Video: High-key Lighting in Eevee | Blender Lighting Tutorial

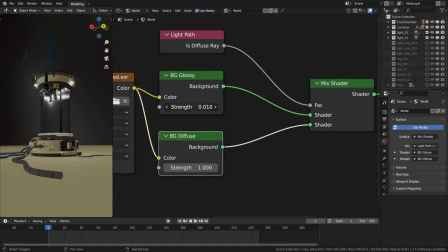[12:13]
so I'm gonna call it, I don't know, something like glossy and all, that's more appropriate.
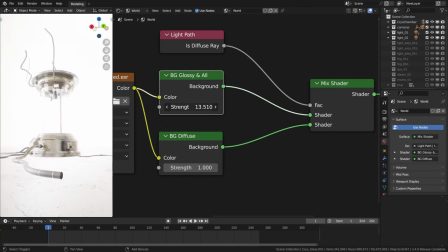[12:24]
well with this cool little trick we can go ahead and boost the overall reflectivity offered by this HDRI environment to really like emphasize the reflections and metallic components.
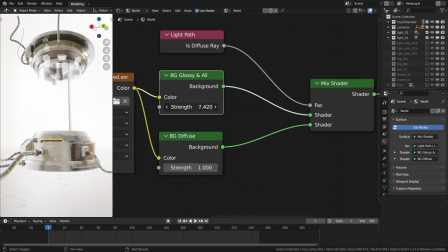[12:37]
i will keep it fairly subtle though i think,
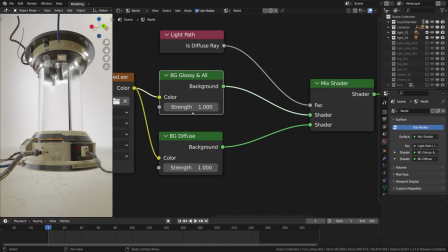[12:40]
maybe something like 1.5 for reflections, how about that? and i don't know, something like 1.2 for diffuse, so not a big difference,
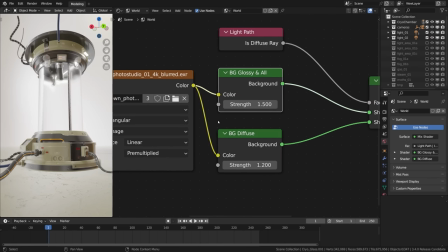[12:54]
just a little boost to reflections. that already looks fairly good,
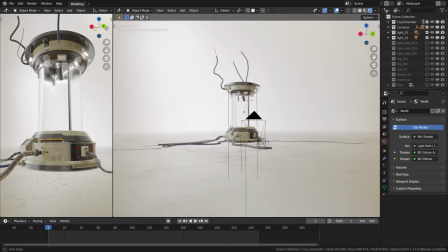[12:59]
feels like bass tones were lifted enough with the help of the ambient light from that hdri
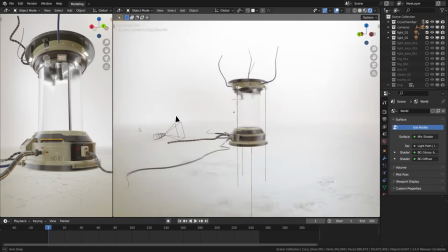[13:04]
to look flooded with soft light and create a sense of cleanliness i guess,
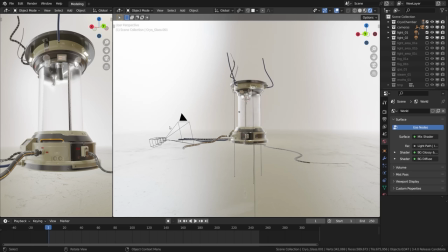[13:09]
kind of a sterile lab ambience with a minimal and i guess ethereal quality about it.
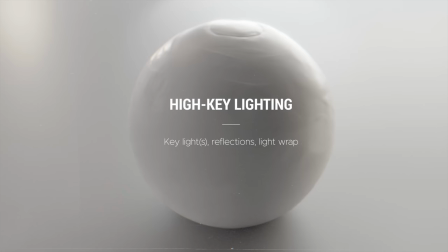[13:18]
all right, even though every hdri is not a uniform light surface and it has a few brighter spots that are more directional,
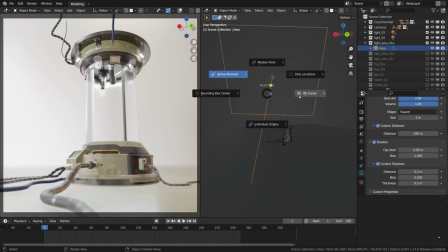[13:25]
pushing the light from the camera side would make it too flat. the frontal directions tend to be flatter than the side and the back directions, let's say, that usually makes sense. so i'm keeping it mostly at the back and slightly off to the side.
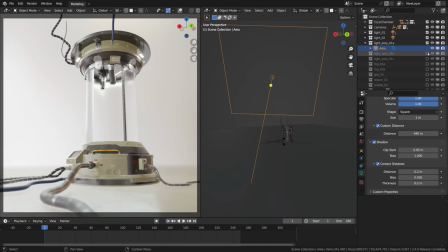[13:43]
to extend that kicker light to the side even further i added one more ellipse shaped area light to freshen it up and to soften the spectra reflection in the paint. that doesn't make much of a difference compared to the square lights but sometimes,
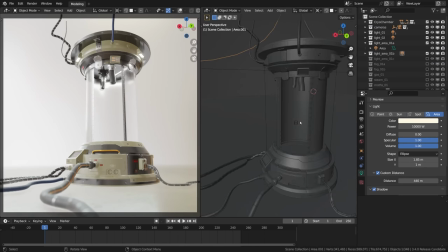[14:01]
especially when the object is a mirror-like surface or something, it does make a difference. okay and lastly to finish off the key light part of the setup i added one more kicker,
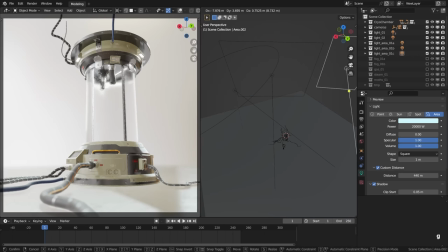[14:13]
this time highlighting the right edge and shoving the reflection from that direction. reflection, direction, good grief, i'm talking in rhymes already. anyway the key takeaway point is that the high key lighting doesn't have to lack direction,
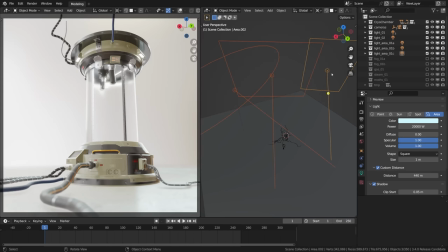[14:30]
the contrast is low, that's true, and still there is the key light and it is stronger than the ambient level. okay, maybe just two times stronger, you know? but anyway it still needs that key light to look three-dimensional.
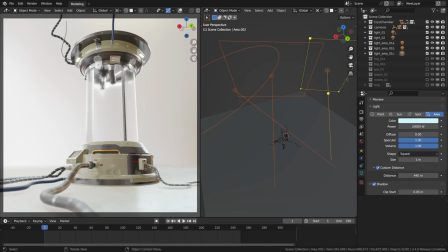[14:46]
one of the tropes of high key lighting is that it possesses a softer quality and that's often true. that's why i kept all the light source really big to create softer reflections, not the tiny specular highlights if it were smaller. you see this small type of glint?
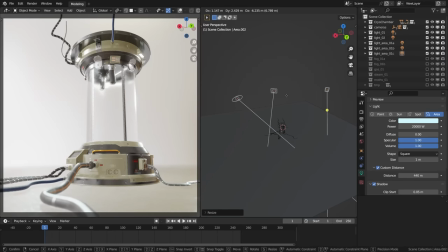[15:05]
not exactly what we were going for. we need the large light surfaces to show in the reflections because that just looks great.
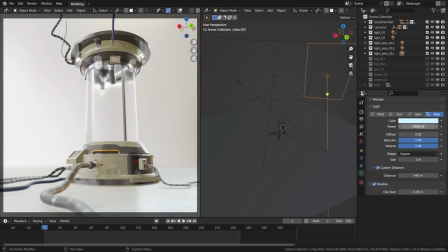[15:19]
as for the power in watts, these kicker lights can be really powerful, even obscenely powerful if needed, as this style of lighting really tolerates it, but personally I don't like it this way here, 20k is already quite powerful.
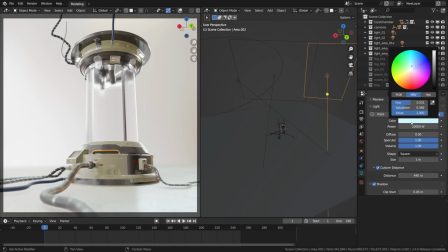[15:36]
okay and to create some separation I also made these lights slightly cooler than the background lighting. not really saturated and neon-like, but a barely perceivable tint to keep the hues fairly close to neutral white to give it creamy and so subtle appearance.
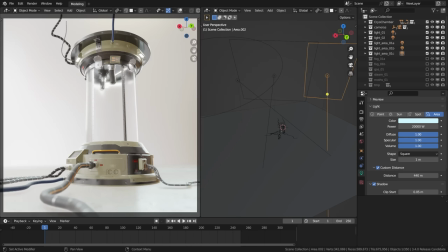[15:54]
the other thing that i wanted to mention is that i trimmed down the diffuse influence for all these lights. i thought it would help with controlling the spill, because i was mostly interested in just the reflections,
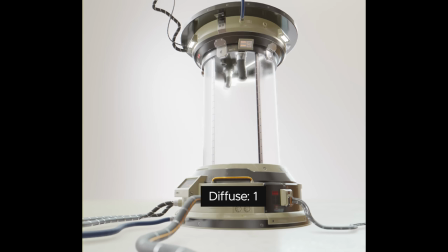[16:06]
honestly it probably didn't make much of a difference, but here is the comparison just in case, nothing too fancy you see.
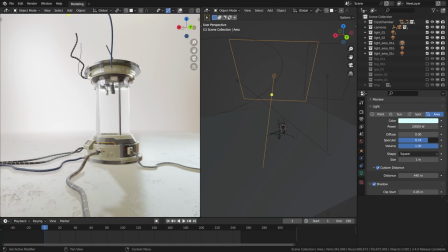[16:16]
that being said changing the reflection value does make a difference.
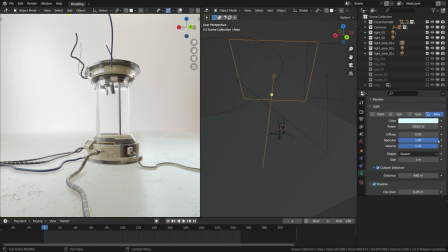[16:22]
that concludes the key light part of the setup. to sum it up, even though the HDRI created most of the look for this style,
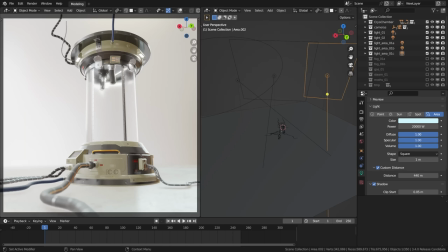[16:30]
the proper key lights still take it up a notch by giving it more of a directional quality and popping it out from the background.
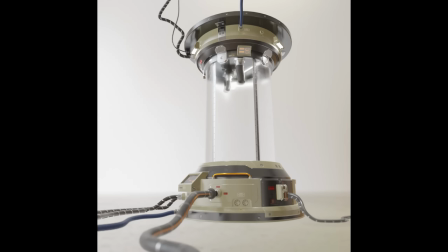[16:39]
this is really what it is all about. the name of the game is the light flood to keep the base level
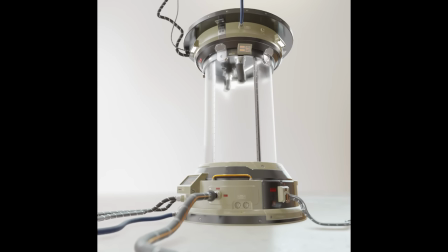[16:45]
high and then the key light to give it direction even though it won't have a dramatic influence.
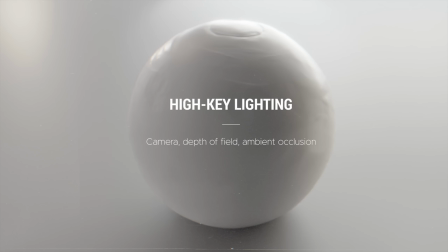[16:54]
keeping the focus pretty shallow complements the creamy look so activating depth of field is an easy win!
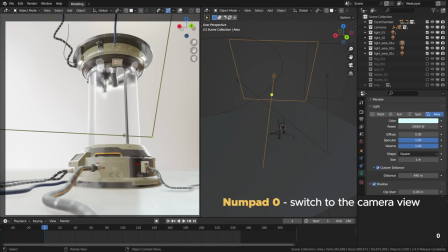[17:01]
it can be located within the camera settings.
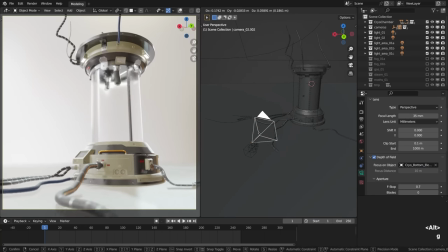[17:04]
as a quick reminder, numpad 0 teleports you to the camera view, that's one hell of a useful shortcut for Blender. and by the way, if you want to have the higher quality depth of field,
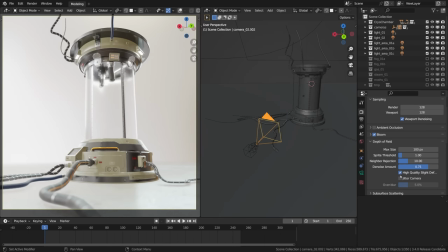[17:20]
its settings can be found within the render settings and these two checkboxes ticked just make it look way better. I'll keep it off for the time being though. another thing worth mentioning is that in eevee hdri's don't really cast shadows,
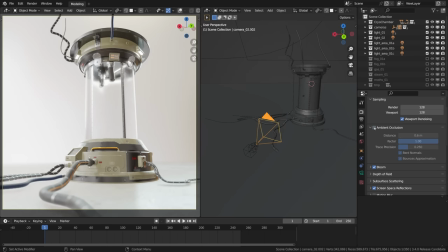[17:35]
so enabling ambient occlusion to add a bit of shading underneath the objects and in the crevices is simply must have. the ambient occlusion distance can be set higher than that, actually if you want to go for that deep self-occlusion look you can take it really high to like
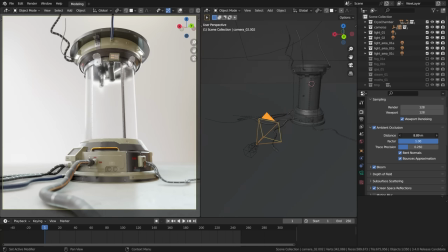[17:53]
10 meters and above and it can look quite convincing this way, but personally I kept it to a minimum to just emphasize the places where surfaces meet, the crevices and so on.
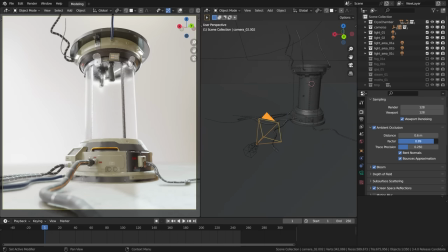[18:09]
the factor can be changed to a value higher than 1 by the way, to really bring in the darkening if you wish so, but as I've said I went for a slightly more subtle pop in the details. that's it for the ambient occlusion,
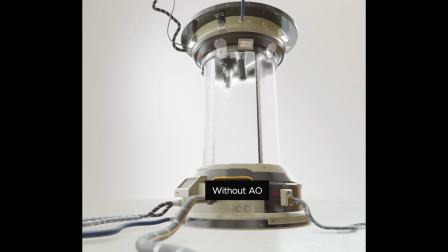[18:25]
here's a quick comparison. as you can see the AO effect becomes quite important when it's almost the only source of shadows or how should I put it, the only source of self-occlusion. with this effect turned on it is just more realistic.
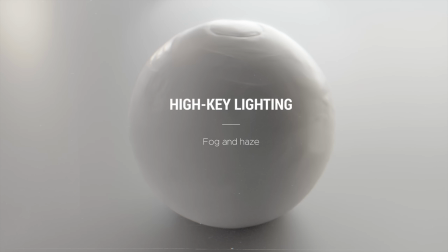[18:42]
as we remember for sure, especially if you watched any videos from our cinematic lighting course,
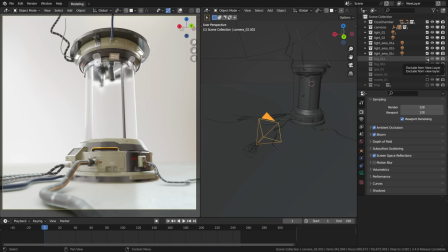[18:47]
everything is better with haze. haze and fog adds dimension and cinematic depth to any kind of scene, so here i complemented this shot with a bit of hazing using the volume shader contained in this box. we can press shift f5 to enter the shader editor to see the settings and here it is,
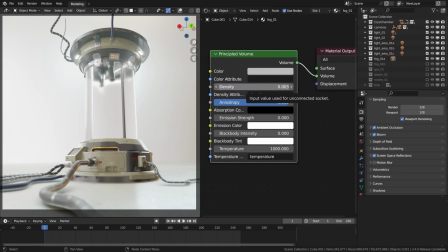[19:07]
it's the principled volume with a fairly low density, it can be much thicker than that if needed of course. okay, the anisotropy controls the way the light is scattered, the higher anisotropy clumps the fog around the light sources and almost looks like a glow,
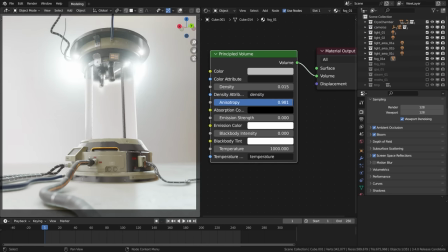[19:25]
especially if we set it really really high, pretty close to one,
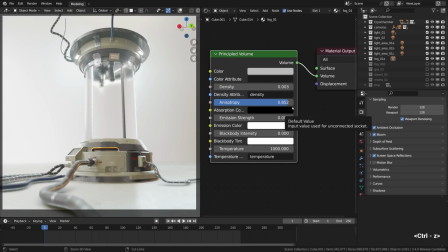[19:30]
something like that. as an alternative i have created the second volume effect,
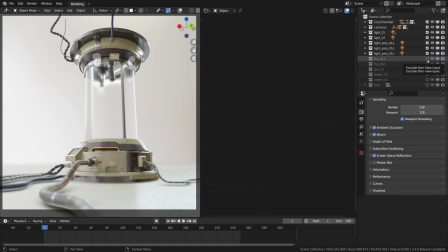[19:35]
which i moved up to affect only the top portion of this capsule, like the very very top of the pod for a mild condensation effect.
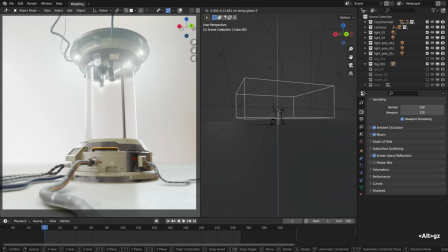[19:45]
this is a subtle, almost invisible haze that is still there. you see an almost imperceivable hazing happening at the top portion of the mesh. to supplement this effect as if there is a thick layer of mist or gas inside the capsule
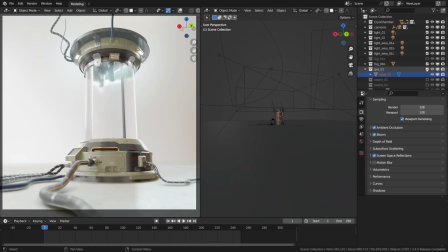[20:03]
i used yet another volume shader within a cylinder which follows the shape of that capsule. It perfectly sits inside. If we look at the material,
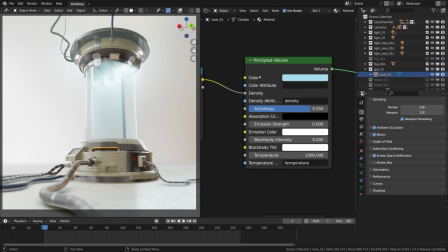[20:15]
it's the volume shader with a bluish tint and a noise texture used to control the density this time.
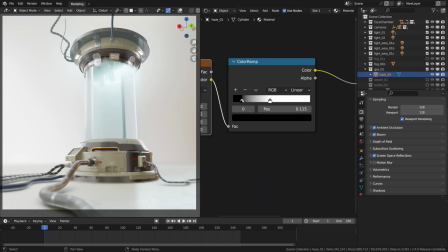[20:23]
The color ramp defining the density breakup so there is a cloudy pattern of fog going on.